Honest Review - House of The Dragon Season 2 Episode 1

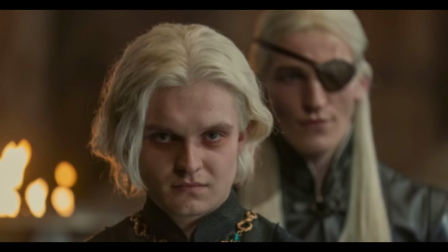492s
And while that's true for the Targaryens and their dragons, it is becoming true that it's only an illusion that the Hightowers can control the Targaryens. Ever since Aegon the Conqueror united the realm westeros has become the targaryens they own this entire continent the high towers can sit next
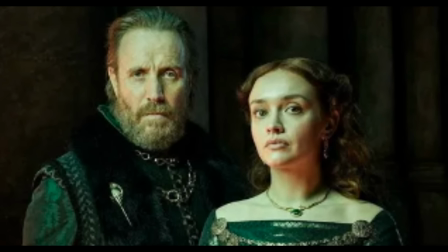510s
to them but they'll never truly be one of them we see another example later in the episode
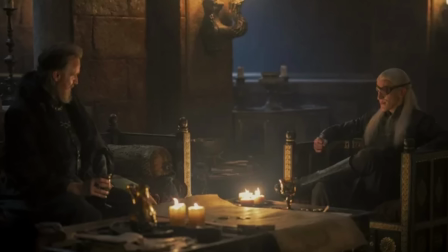514s
when auto confronts aemon for conspiring battle strategy with kristin cole without the king's knowledge but it's more about the fact that auto is not being consulted we're beginning to see some descent within the greens just as we did with the blacks earlier rhaenyra okay now i want to get back to Rhaenyra.
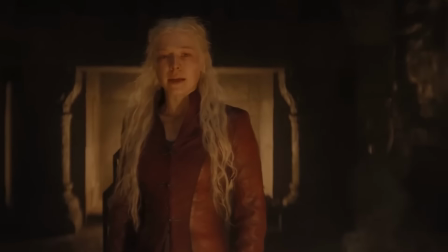532s
I think it's fascinating that Emma Darcy really only has one line in the entire episode and
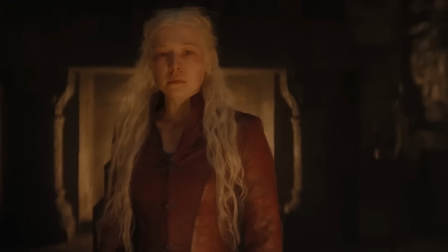537s
it really speaks to the non-verbal communication that we're able to get out of this character. Nothing needs to be said. We may not be able to fully understand what Rhaenyra is going through, whether it's just grief or additional guilt, as well as shock and confusion.
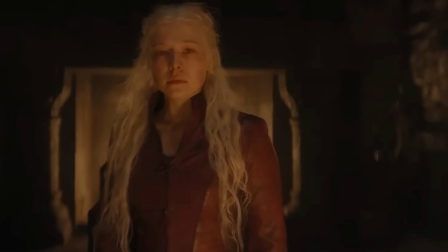552s
A Stephen King quote I've always loved is that, the most important things are the hardest things to say. And in this situation, it may be impossible to vocalize, but it is essential moving forward.
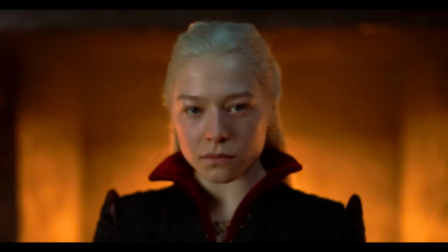564s
Because if you recall, before word of Lucerys' death reached Dragonstone last season, Rhaenyra seemed to be leaning into a much more diplomatic approach. The rage and desire for violence by Daemon is not shared by Rhaenyra. However, now in a relatively short period of time,
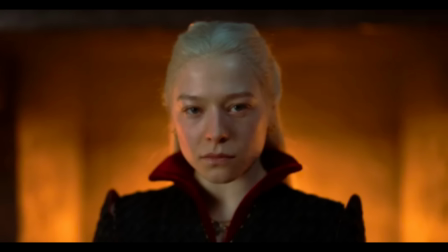580s
Rhaenyra has endured the death of her father, she gave birth to her stillborn baby, and then the death of Lucerys.
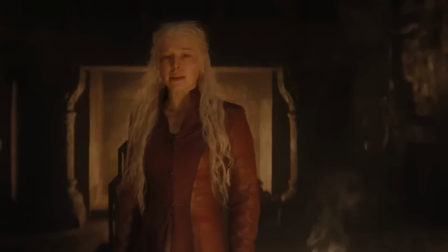587s
Mind you, this all came within a single episode, episode 10 of season 1.
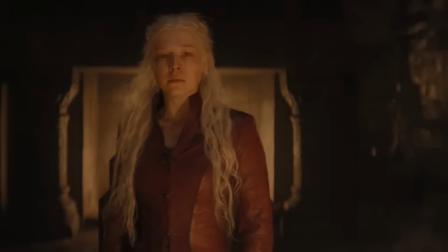592s
So, when we see Rhaenyra now, she's not only different than the teenage girl we met at the beginning of season 1,
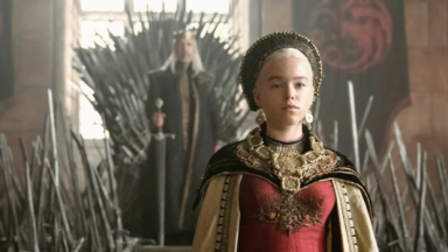599s
but she couldn't possibly be the same as she was even at the beginning of episode 10,
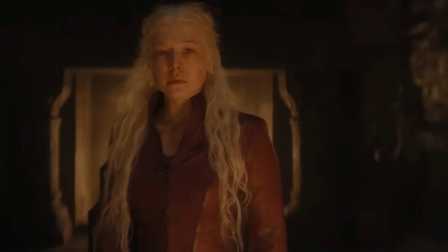604s
season 1. Just one episode ago. If Rhaenyra were to be given any dialogue, it'd have to be absolutely perfect or run the risk of cheapening her grief. So when Rhaenyra finally delivers her only line of the episode, I want a Mon Targaryen,
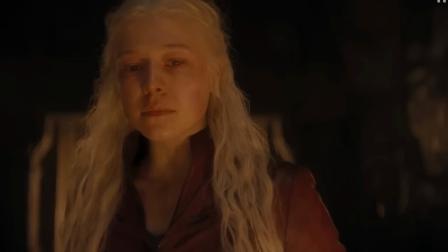620s
the simplicity of her words and the tonality of conviction releases the buildup of agony, heartbreak, and anger. It's not necessarily poetic and it's not trying to be. It was simple, but it hits like a hammer. It's Rhaenyra's declaration of war in a sense. but more than anything it is
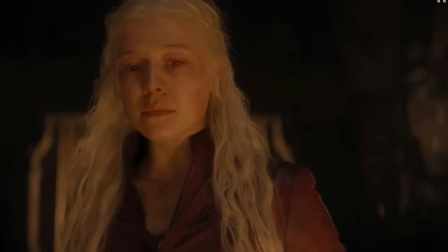637s
human it was the only way she could express how she felt and when the words
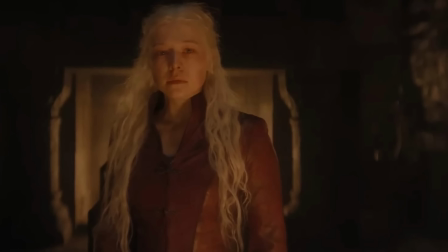642s
came out her expression seems to be fighting between the satisfaction of state and her desire for vengeance while simultaneously accepting a war she did
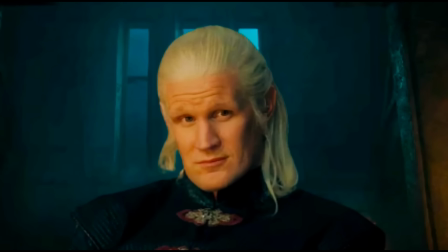651s
not want now daemon being the blood of the dragon interprets this in a way that assumes permission to move forward with cold-blooded revenge as daemon watches renair walk off i think this is very subtle but he appears to be pleased almost.
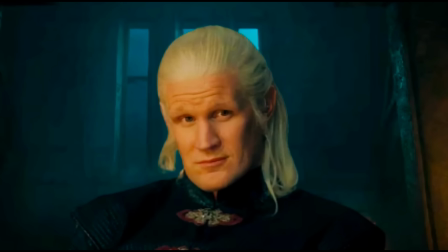666s
Rhaenyra might just finally be seeing things his way but I'm not so sure he's reading this correctly and we'll
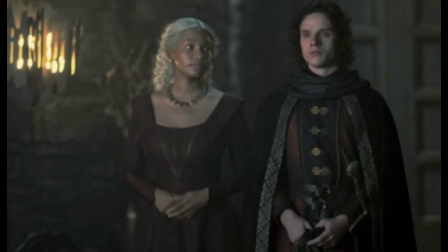671s
get to that but before we do I want to explore my personal favorite moment in the episode. For me this was the emotional high note and I found it to be so grounded in humanity and that is when Jace returns and it is such a brief scene.
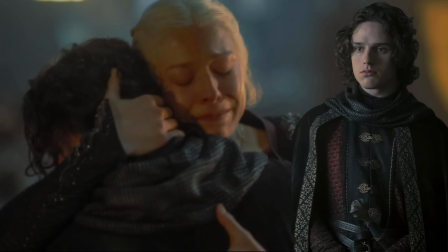688s
Jace approaches Rhaenyra, he informs her of the report from his expedition to the Vale and the North to gather allies to their cause. Rhaenyra and Jace both are wearing their grief on their faces while they try to remain strong and focus on the report.
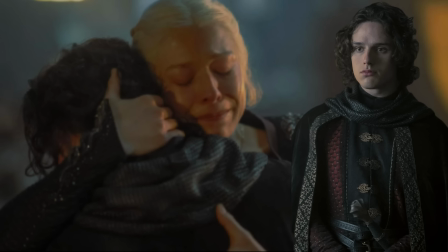703s
Again, limiting Rhaenyra's dialogue makes this so much more impactful. If you've ever lost a family member, especially an immediate family member, I think you understand this.
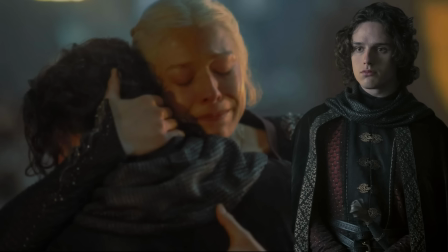712s
The first time you see someone who you know truly understands the weight of that loss or they've experienced it too just trying to say any words as they break apart in your throat as they do here for jace really pulled at me emotionally jace is trying to stay strong enough for the moment
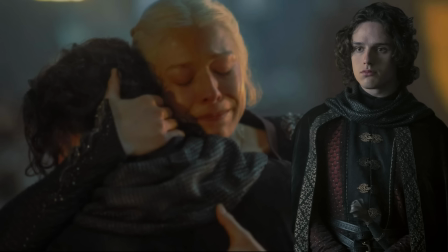728s
but the facade only lasts so long the moment is too much and he needs his mom and his mom needed him for me it seems like this that only
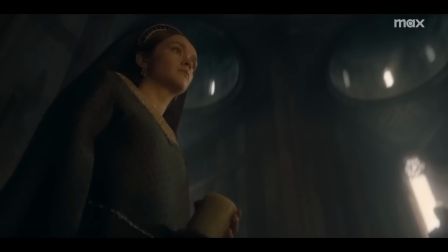737s
the visual medium of theater television or film can really offer also i do like that we're given this additional scene with Alicent as she
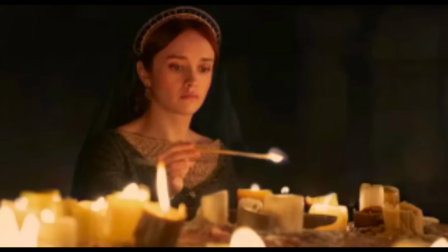746s
lights the candles for her mother Viserys but especially when she lights a candle for Lucerys. It speaks to Alicent's compassion and better frames her as at odds with the cool nature the greens have toward the blacks and plays well cutting back and forth between Alicent and Luke's funeral.
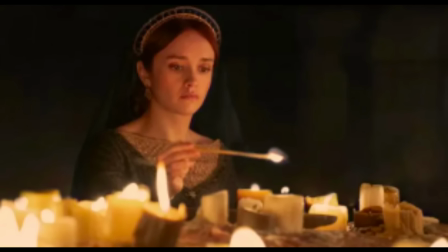763s
It'll be interesting to see how this develops moving forward especially after the ending scene of this episode.
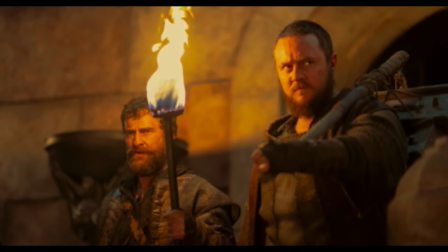769s
So let's get into what I think book fans might be upset about, and I've avoided most comments, videos, and reviews so that my opinion is not tainted.
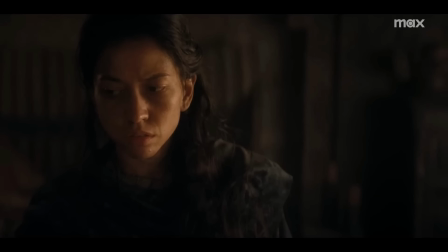778s
Alright, so the white worm does reappear in this episode, and I'll be honest, Masaria is going to be difficult to really get a good understanding of as we move forward in this show, but as she's presented, she seems to simply be a power for the small folk, but more important than that, she's a voice connected to the small folk.
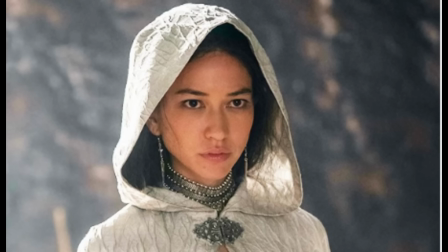795s
Her plots and schemes ultimately backfired on her in season 1, and now Daemon views her as a traitor.
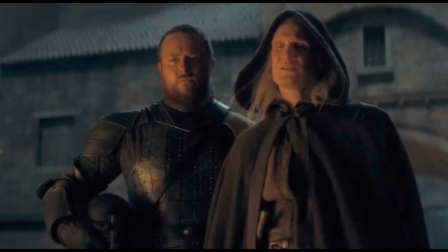801s
Now, when I read Fire and Blood, I understood it as Daemon plotted a revenge, with essentially Masaria as the mastermind that has it executed.
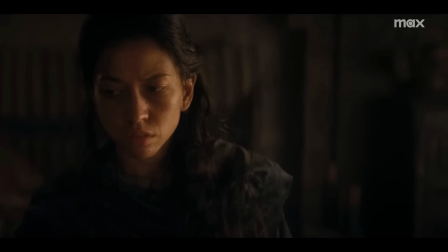809s
In the show, Masaria, I think, only offers insight about the rat catcher who will later be known as Cheese. Honestly, I really don't find it very significant, so this small change is okay, but I am curious what exactly they're planning for Masaria in the show moving forward, if anything.
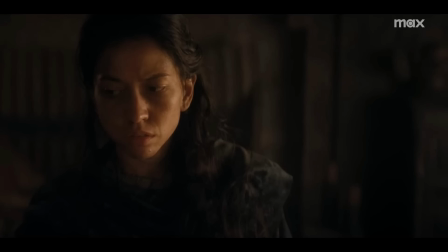826s
Maybe she'll become another Quaithe. Who knows?
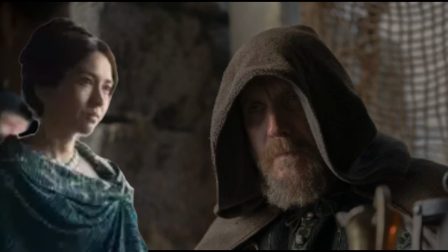829s
Also, I don't like her line about everything being transactional, and somehow that absolves her of conspiring with Otto Hightower. It sounds clever enough, and maybe neutral even,
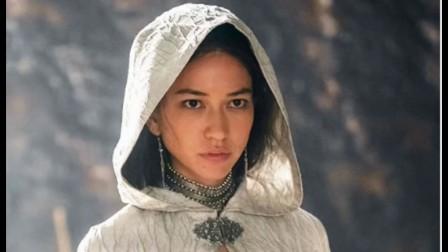840s
but just because she was paid does not contradict the fact that she participated in the process of usurping the crown and she knew what she was doing.
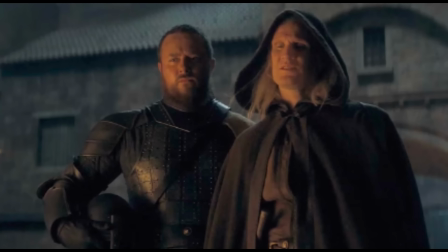850s
if you felt at all like i did watching this episode right up until about now i mostly had a very high opinion of the episode
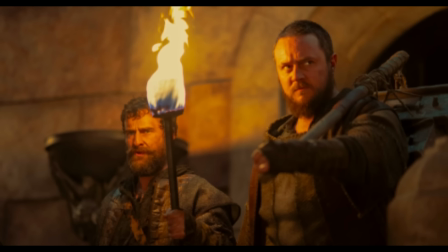859s
but then a city watch member and a rat catcher made me wish i had never read the source material and just went into this as blind as possible
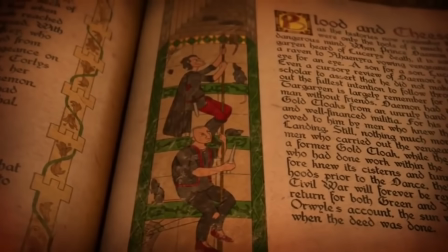868s
blood and cheese is one of the most sinister acts that occurs in the book it's not on the level of the red wedding or anything like that, and I don't know why people say this,
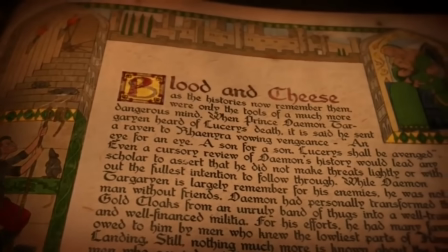876s
don't let anyone tell you that. There's far more political strategies in all aspects of the Red Wedding, while Blood and Cheese is actually just pure evil revenge.
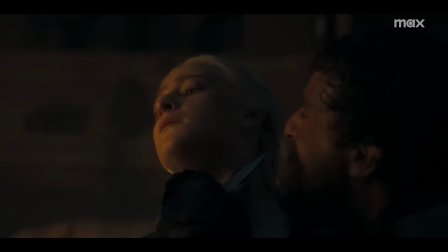885s
First of all, realizing that the Ratcatchers are essentially giving free reign over the Red Keep is kind of crazy, but the way it is framed works okay in House of the Dragon.
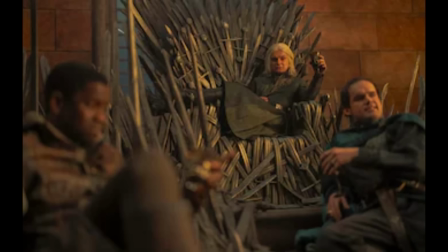895s
Now, the first time I watched Blood and Cheese walk through the throne room without anyone stopping them or any resistance at all. That just seemed absolutely crazy to me. But on second and third watches, my mind has changed on this just a little bit. I think it is more of a statement about how nonchalant and inadequate Aegon is as king.
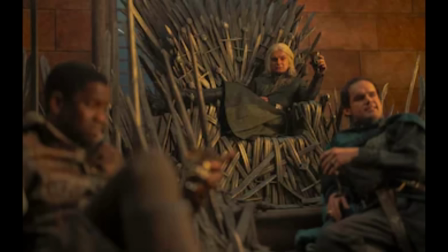913s
I mean, him and I guess his friends are just lounging on the throne getting drunk and telling jokes. It's absurd. It felt like it was some high school kids drinking beers on the hoods of their cars in some abandoned parking lot on a Friday night.
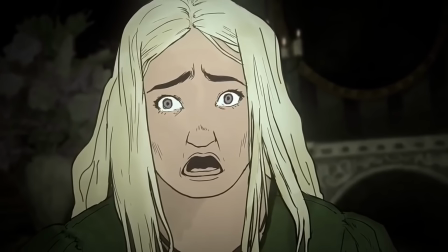927s
But what really gets me is when they finally make it upstairs and you realize that the scene we got in the book is going to be nowhere to be found.
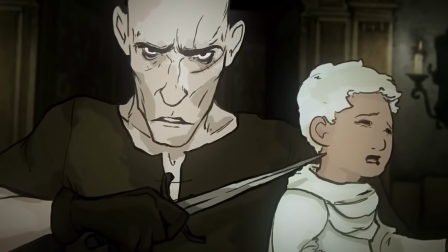936s
For one, there's no Maelor that has been introduced to the audience, which is Aegon and Helena's third and youngest child,
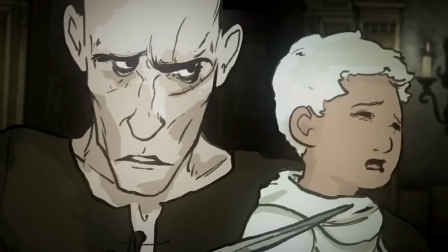944s
which is an important distinction because in the book, Helena is forced to choose between the death of her son Jaehaerys or her son Maelor.
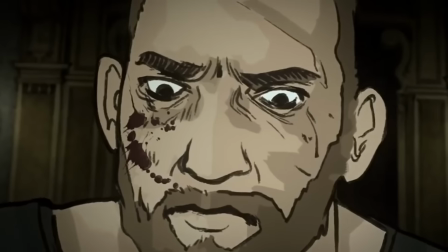952s
So since we have no Maelor, obviously this needs to be change. Another change that I'm a big fan of is the characterization of Helena.